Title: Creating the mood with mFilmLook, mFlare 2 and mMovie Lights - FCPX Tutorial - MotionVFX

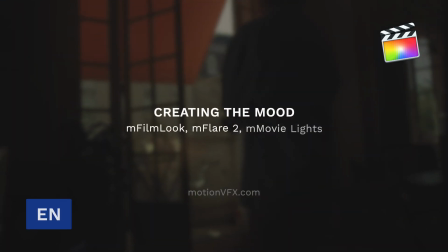Stanislaw with MotionVFX, and this tutorial is all about mixing different plugins to change the overall mood of an edit.
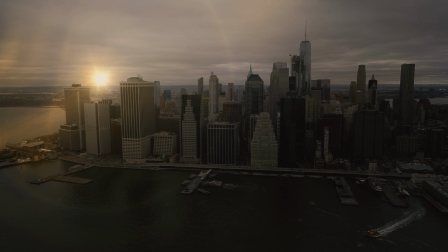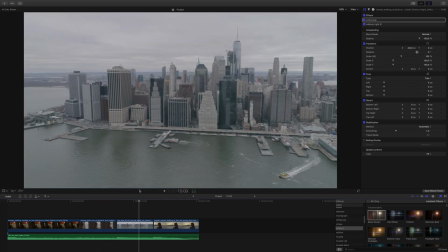I have a scene put together in my timeline, and I have one shot I want to use of this skyline, and it's far too bright for this edit. My first step is going to be adding a lens flare to this shot. It'll help determine where my light will be, where I'd like to carry it over in my next shot.
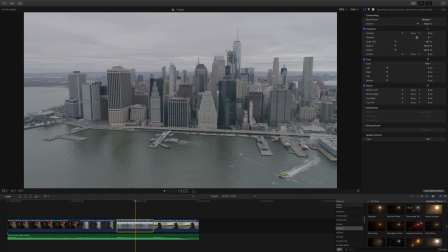For this, I'll use mFlare 2.
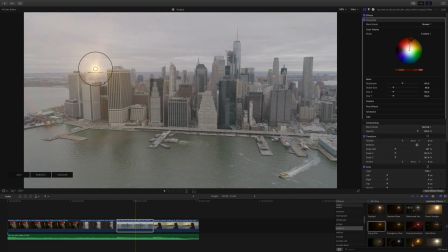And even though my scene isn't moving too much, it's still a good idea to track the scene to ensure that the flare matches perfectly.
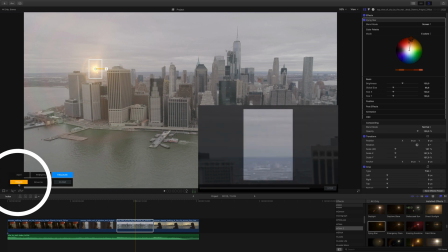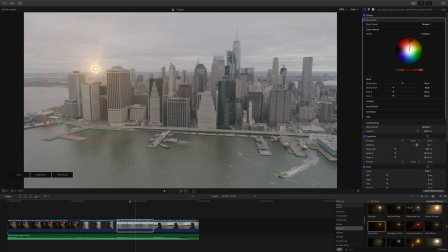After reviewing the track, let's make a few adjustments to the flare itself.
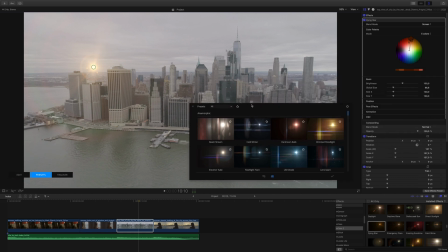I recommend starting with a preset to see what's possible and then making some further adjustments.
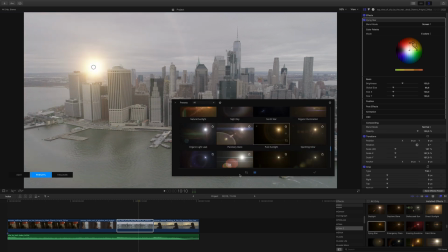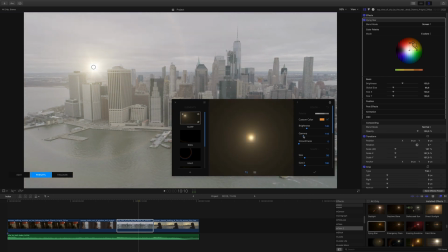This isn't the overall look that we're going after, but we'll come back to this part later.
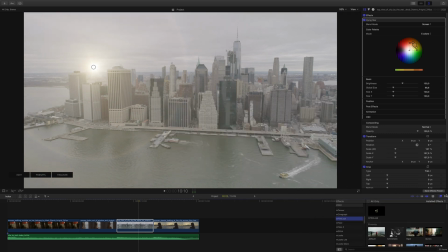Next, I'll use mFilmLook to add some contrast to the scene overall.
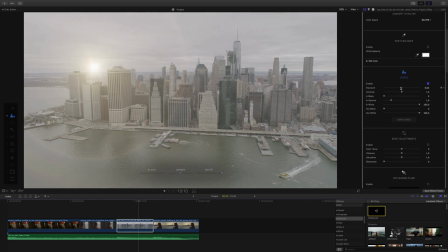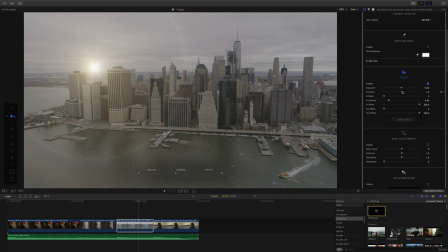One of the really cool things about mFilmLook is that you can use either the inspector controls or the on-screen menu items.
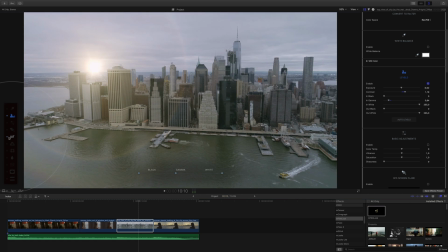Let's warm the scene up using a LUT.
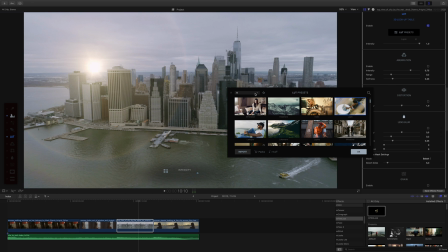Inside the LUT browser, the presets are categorized by all the packs that you own, and you can view all of them right inside this library.
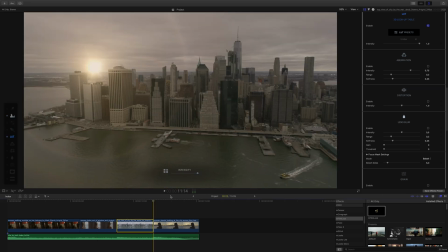Moving back and forth between these shots, I feel the grading matches it just a little bit more. But this one scene still seems just a little too flat. Next, I'll add a preset from mMovie Lights and give it a little bit more color and fake just a little bit of this depth.
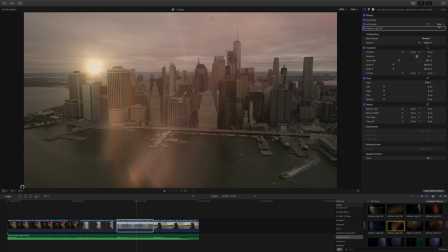Before I forget, I want to change all the effects to be graded by the LUT. So in the inspector, I'll change the order of the effects stack.
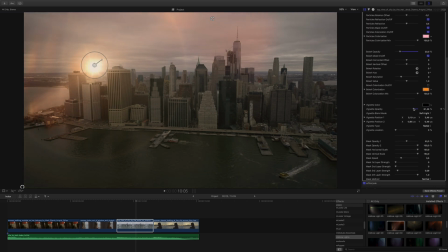Using the vignette and shadow controls, I'll try and make this flare we put in earlier as the brightest point.
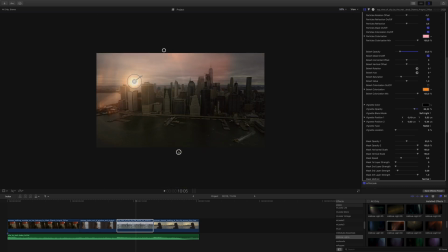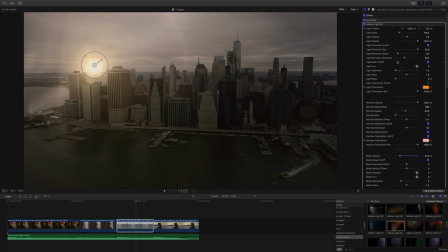Making a few more changes, what I'm trying to do is mimic the color and angle of the light to better match it to the flare and the next scene.
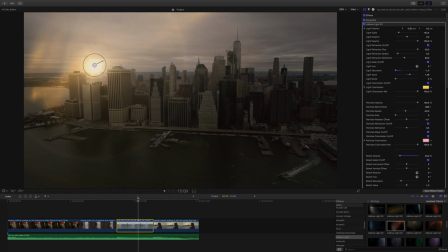Okay, let's check those back to back. Looks like this light is moving a little too fast to be believable.
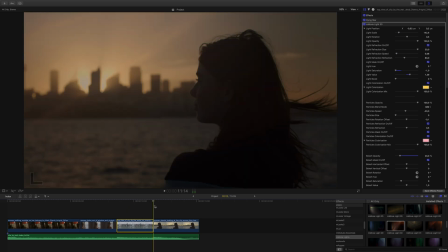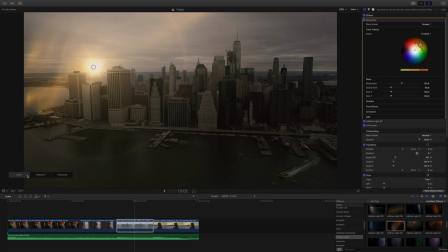And let's make this flare a little less highlighted.
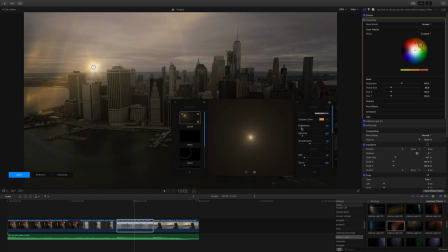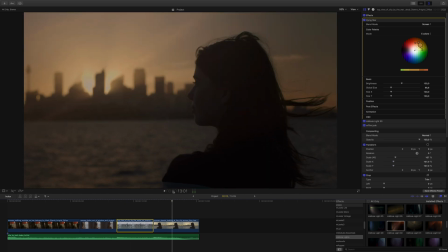Looking this over, this shot works a lot better than when we started. But just to review, let's take a look at all the changes that we made through this process.
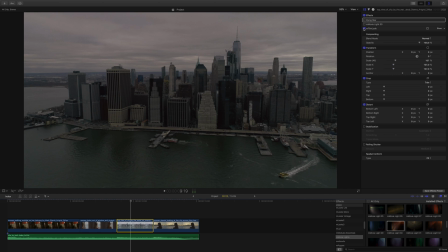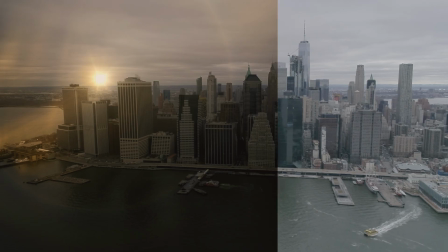That's a wrap for this lesson, but if you're looking for more tutorials and plugins for Final Cut Pro, find them at motionvfx.com.
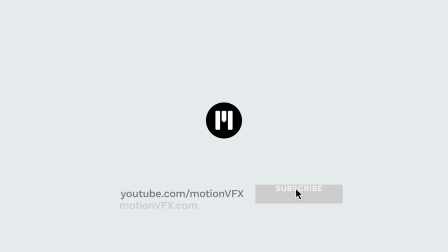I'm Stanislaw, and thanks a lot for watching.